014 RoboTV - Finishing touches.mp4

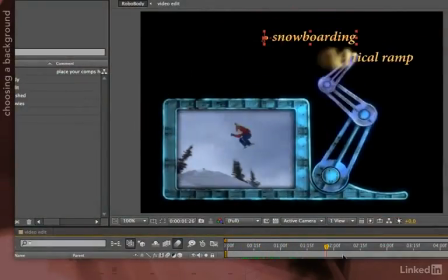(0:07)
Next, let's put in a background so we have something more interesting than black to look at. I'm looking at this and I'm seeing a lot of plywood on this ramp,
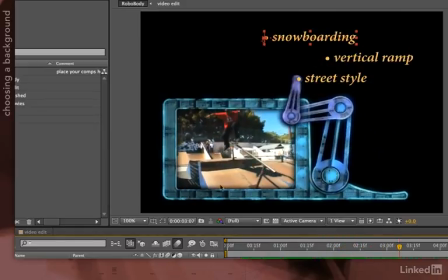(0:17)
a lot of plywood on the street circuit, a lot of squares of things have been put together.
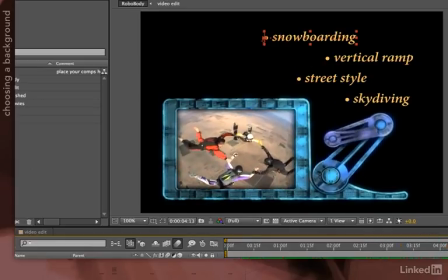(0:22)
I'm seeing squares in the plots of land underneath, and of course squares in the RoboFrame as well. So some background layer or texture that echoes this square pattern may be appropriate. I can go into my stock footage collection, or I can go ahead and create something in After Effects using one of its plugins like Fractal Noise.
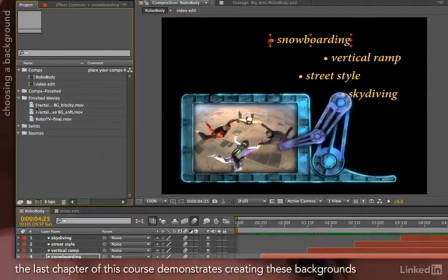(0:40)
It just so happens I've already made a couple layers I think might be appropriate, but at the very end of this lesson I'll show you how I made these backgrounds.
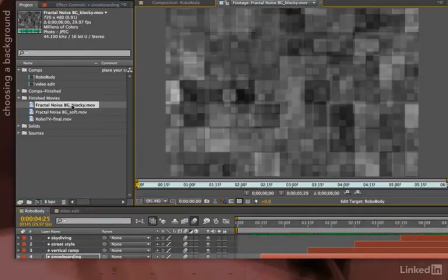(0:47)
One thing I've created is this animated blocky pattern. We'll play through that.
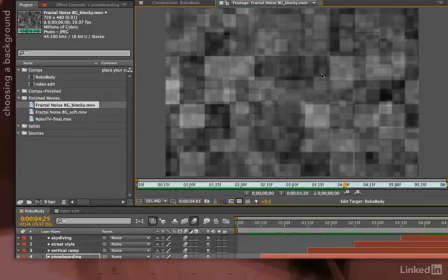(0:52)
I thought that might be appropriate given the square patterns in all the videos I'm playing around with and in the frame itself.
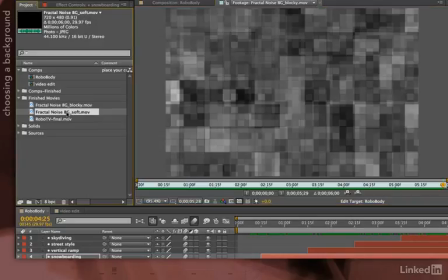(0:58)
And I have a second layer I like that I call a lighting layer.
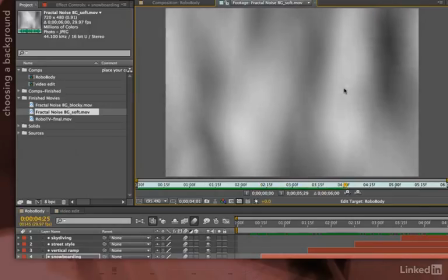(1:01)
I like things that have smooth, amorphous shadows and highlights because those help add mysterious lighting onto any background or any piece of footage.
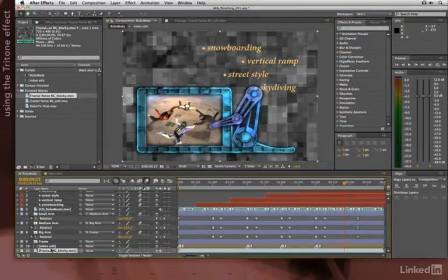(1:10)
So I'm going to drag blocky behind everybody, including the video edit. It's kind of boring and gray, so let's give it a tint.
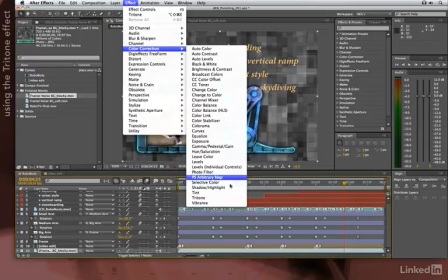(1:16)
I'm going to go to Effect, Color Correction, and not use the tint effect, but use the tritone effect. Tint changes your black and your white points. Since any color you pick is probably going to be lighter than black or darker than white, the results tend to be washed out.
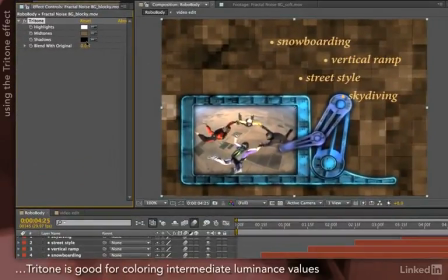(1:33)
I prefer tritone for this sort of tinting, because it can keep black and white the same and just change the midtone. Just for starters, I'm going to go ahead and pick something off of this robot arm, maybe some desaturated blue as a starting point.
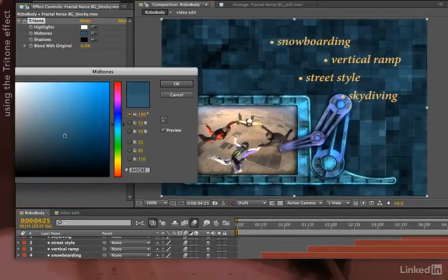(1:47)
That's not too bad, actually. Maybe a little darker, maybe a little more saturated, just to make it sit down there, around there.
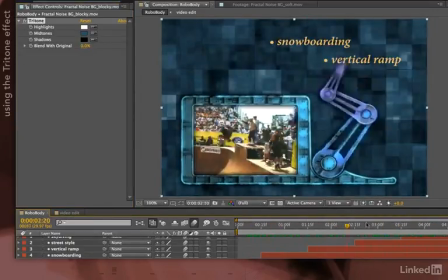(1:58)
So there's my animated square pattern in the background. Kind of cool, but it could always be more exciting.
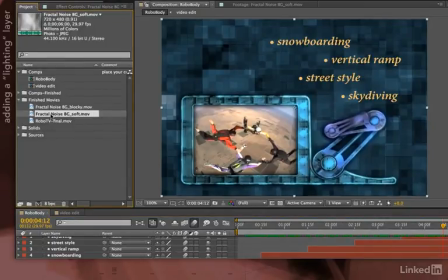(2:05)
So let's go ahead and go back and choose that lighting layer I created. Put that on top of my blocky background.
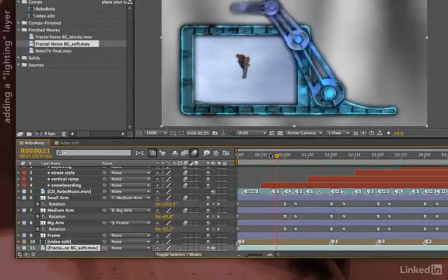(2:14)
Since it's a pattern of blacks and whites, averaging about 50% gray,
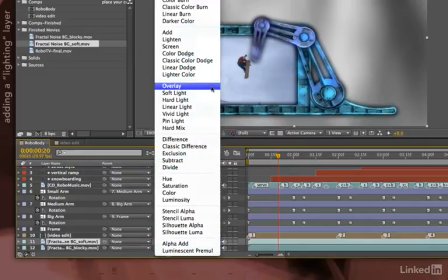(2:18)
in cases like this, I really like to use modes like Overlay, Soft Light, and Hard Light. They help increase the intensity, saturation, or contrast of an image, balanced around 50% gray.
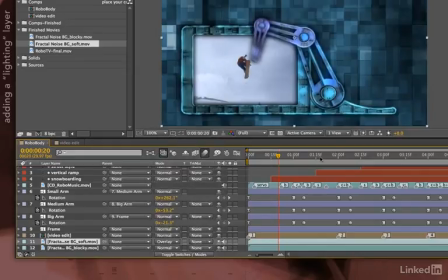(2:28)
So I'll start with the Overlay mode, and now I have some more intense dark and bright areas in my video. This is without, this is with. Let's go ahead and run preview again.
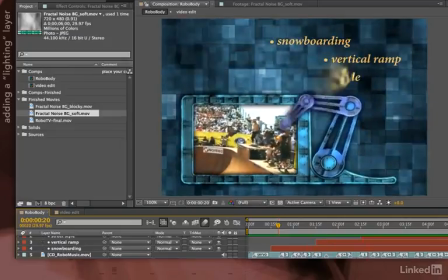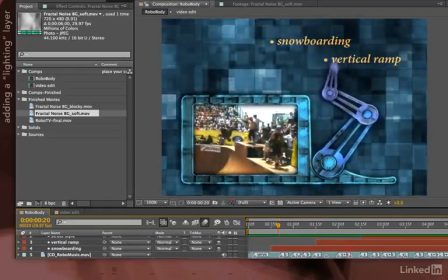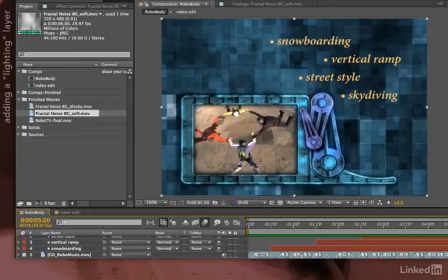(2:49)
I think it's a little too distracting, so I think I'm going to make this darker. I can either play around with the darkness of my midpoint color,
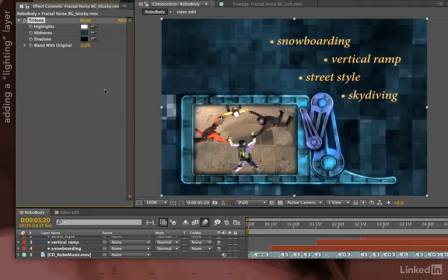(2:58)
or I could even apply levels to this and play around with the gamma. But this gives me a starting point. Finally, I'm having some readability issues.
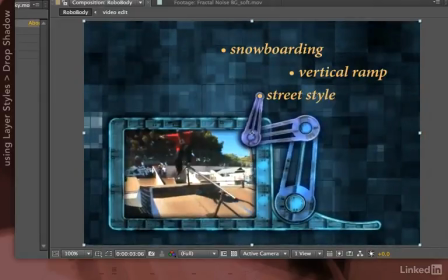(3:06)
This type just isn't standing up so well, particularly when the robot arm is interacting with it.
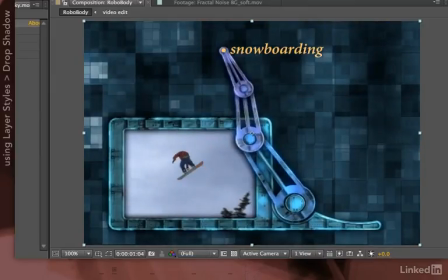(3:10)
I'd like to make the type stand out more. There's a couple ways of doing it. One is to use drop shadows, which I'm sure you're familiar with. You might have noticed that drop shadows have already been added to these individual robot arm pieces. That's how one piece is standing out from another piece and giving it the illusion of depth.
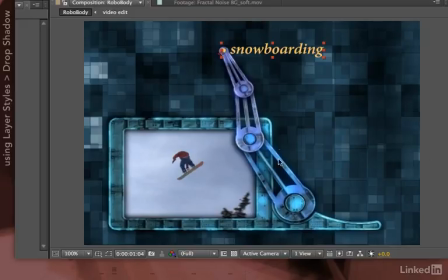(3:26)
I also put a drop shadow on this robot frame when I created it, so any video inside has some nice depth as its inset. But I have not applied drop shadows to my type yet. So let's choose that. I can either use Effect,
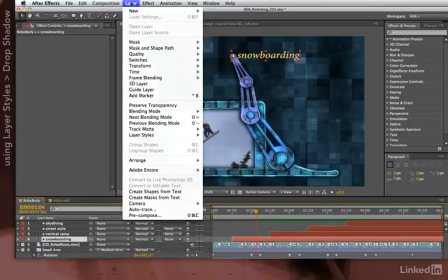(3:39)
Perspective, Drop Shadow, or I actually prefer the look of Layer Styles, Drop Shadow.
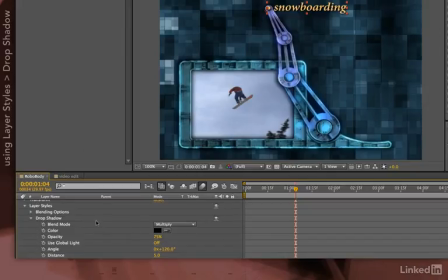(3:48)
It gives me more options in how I adjust this particular shadow. For example, I want to center it, so I'm going to put its distance down to 0, but I do want to increase its size a little bit. So it does set out a little bit more and a little bit more darkness.
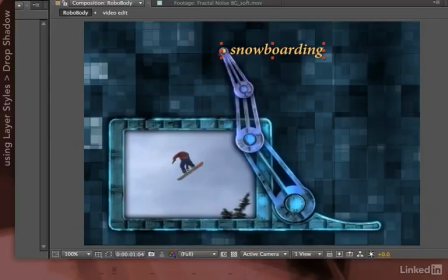(4:04)
So it gives me a little bit more contrast to sit away from the background and sit on top of that arm. Without, with. Subtle glow, but it helps.